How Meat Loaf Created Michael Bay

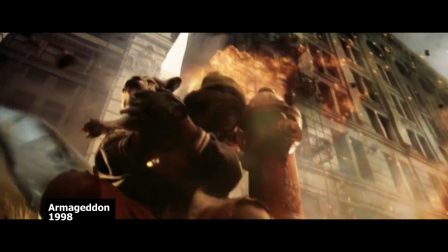0:03 Michael Bay is a pretty big deal. A director with a style instantly identifiable, even by the normiest of filmgoers.
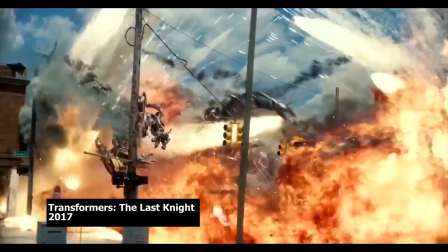0:10 A reckless tangle of pixel-fucking CGI,
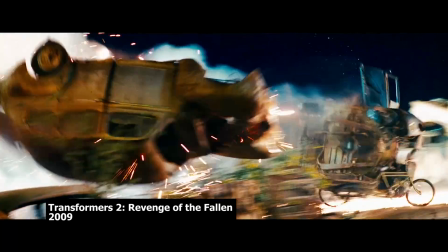0:13 grooming cameras and ADHD editing, all together forming something that is subjectively dynamic and epic.
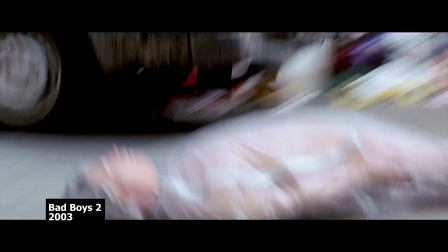0:20 This odd mix has made him one of the biggest directors in Hollywood, but not the most critically acclaimed.
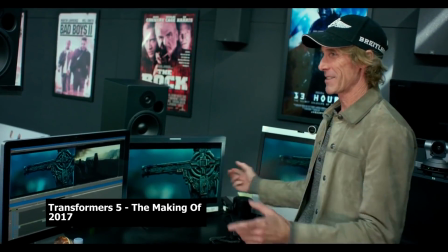0:26 Megadirectors don't just render into existence,
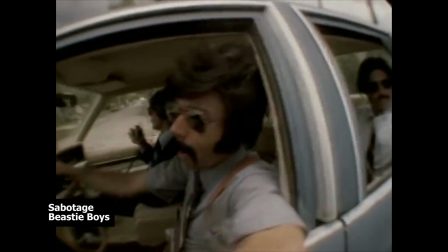0:29 they need to start somewhere and Bey comes from the same place that Spike Jonze, Michel Gondry and David Fincher were spawned.
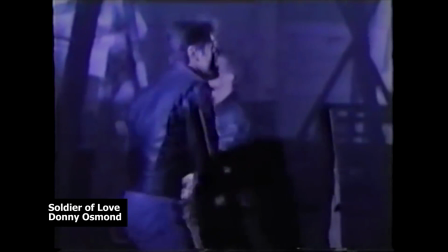0:36 MTV. Bey initially made his name with a Donny Osmond relaunch video before moving on to making notable
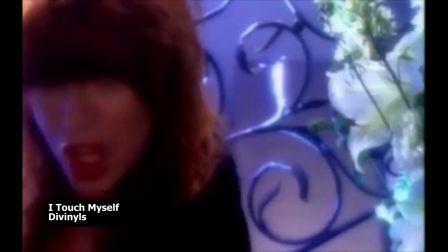0:42 videos for Divinal's Do I touch my ass then? and Vanilla Ice's I'm low
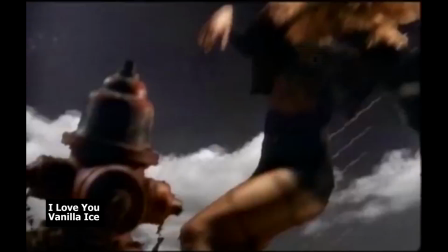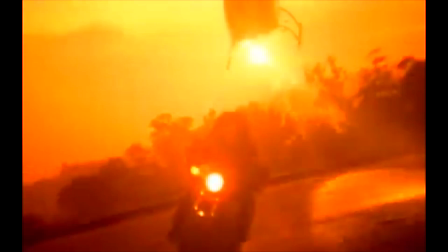0:57 But his music video Highpoint was for Meatloaf's I'd do anything for love, but I won't do that.
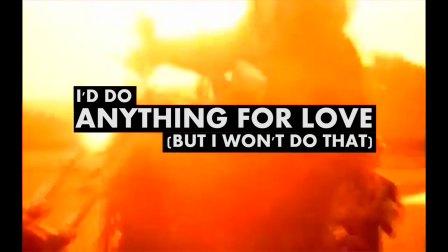1:03 This was a video with an actual budget, helicopters, war exploding motorbikes and something I like to an actual narrative.
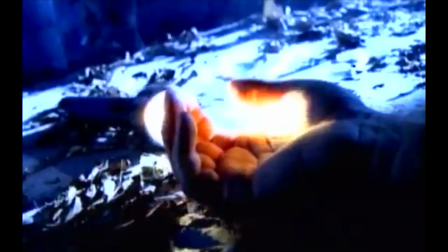1:10 It's over seven minutes long, epic and dynamic in all the ways that Bae would soon make his own.
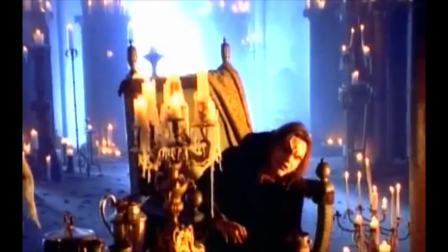1:16 So what makes anything for love so Bae? Straight off there's a lot less giant fighting robots, so not a good start for comparison.
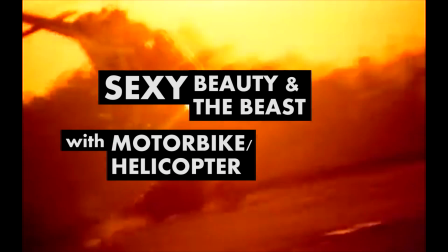1:24 But helpfully, the essence of the video is Sexy Beauty and the Beast with motorbike helicopter chases, which helps ramp up this ballad to Bay levels.
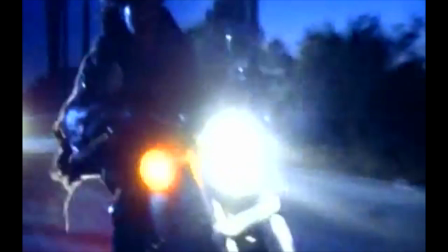1:33 Motorbikes have been a Meatloaf staple since day one, but Bay doesn't film the bike like he does cars now, as aspirational objects.
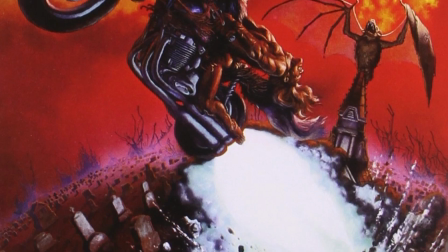1:40 The bike here represents escape in the same way it has done for Meatloaf since Bat Out of Hell.
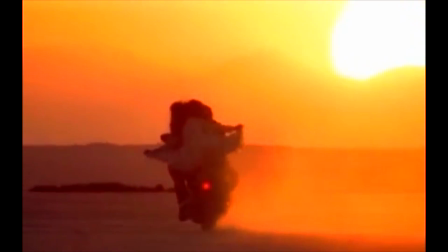1:46 Symbolism in a Bay project? You're goddamn right. 8.
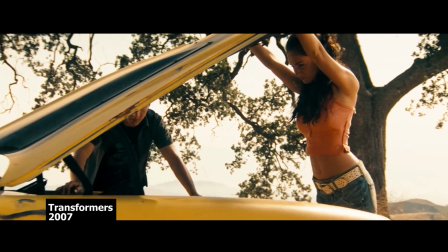1:51 Needless Sex Appeal is Bay's bread and butter, as can be seen in pretty much everything he's directed.
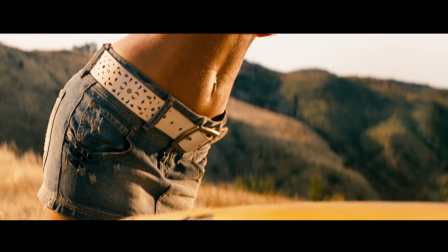1:57 His women are often nothing but sexualised props to momentarily distract from the CGI onslaught shot in a way to emphasise the TNA.
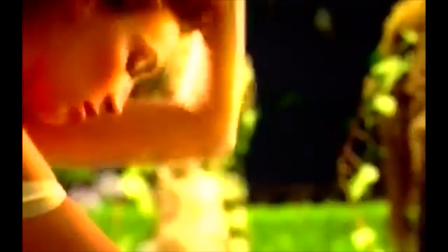2:06 Anything for Love has this in spades, not just with the lingering shots of the beauty surrogate,
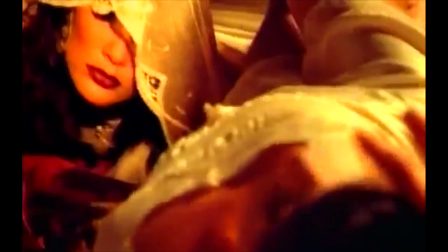2:11 but also more explicitly in the unexplained lesbian vampires that caress and
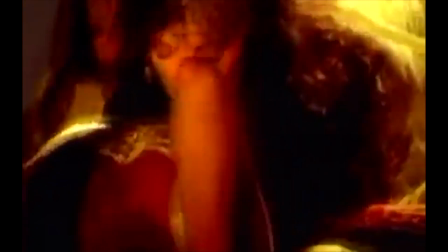2:15 lick beauty for no good reason apart from because Mr. Bay said so.
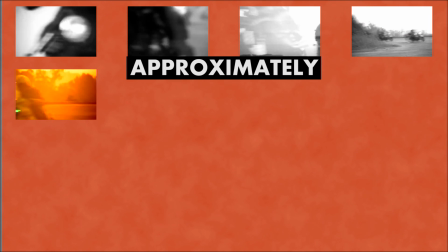2:21 Classic. Anything for Love has approximately 320 cuts within its 7 minute plus runtime,
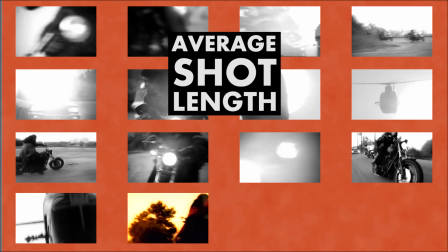2:28 giving an average shot length of 1.3 seconds.
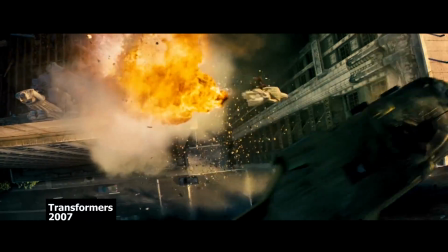2:32 This is actually even more rapid than he manages today, Transformers having an ASL of 3 seconds.
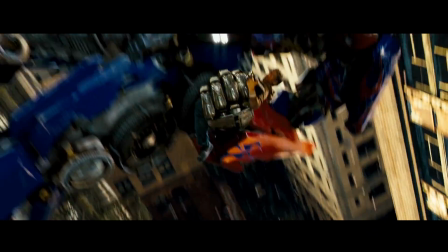2:38 Films simply being longer than music videos cannot keep that higher pace.
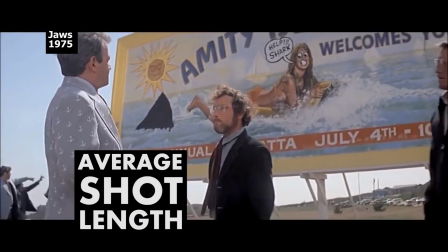2:42 Too many cuts for too long creates information overload, but Bay's ASL is half the rate of Spielberg, work, and a touch faster than Nolan.
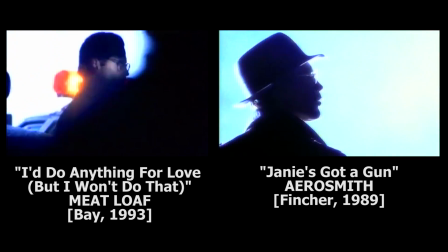2:50 There are moments in the video where Anything For Love visually references Fincher's work on Aerosmith's Janie's Got A Gun.
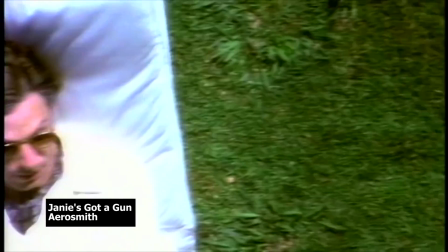2:57 Both are adept technical directors, but Fincher's technique has purpose to its usage,
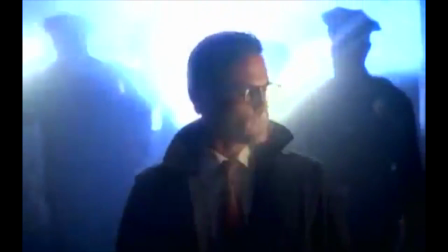3:02 while Bay's technical skills only extend to making everything look dynamic and epic all the time.
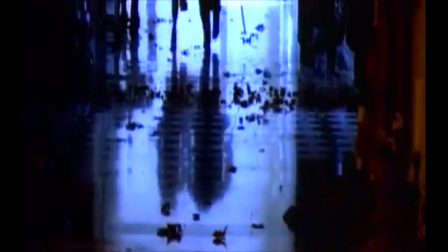3:08 Bay has not shown a Fincher influence since.
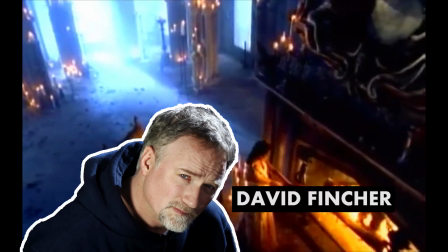3:11 The original treatment for the video was actually dreamt up by David Fincher, but a disagreement over money stopped Fincher from directing video himself.
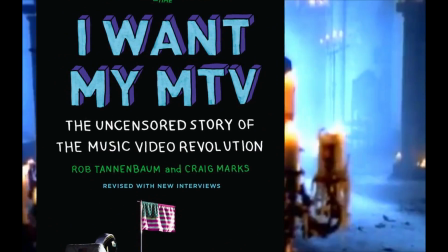3:18 In the book, I Want My MTV, The Uncensored Story of the Music Video Revolution, Meatloaf recalls.
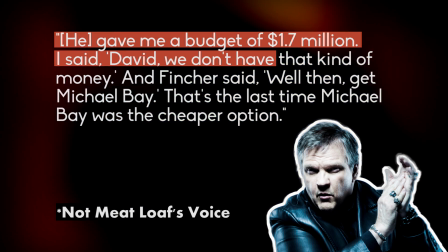3:24 He gave me a budget of 1.7 million. I said, David, we don't have that kind of money. And Fincher said, well then, get Michael Bay.
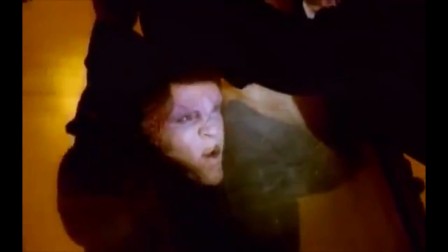3:31 That's the last time Michael Bay was the cheaper option. The video was eventually made with Bay for a mere $750,000 and it kick-started his career.
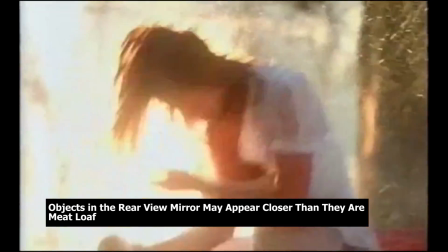3:40 After anything for love, Bay directed two more overblown, sexed up Meatloaf videos, with one featuring a young Angelina Jolie.
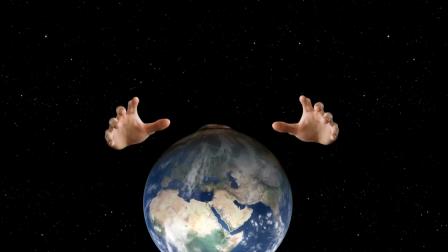3:46 Next came Bad Boys and his rise, for better or worse, has continued unabated ever since.
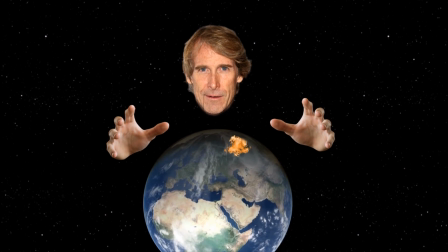3:52 Thanks Meatloaf! Thanks a lot!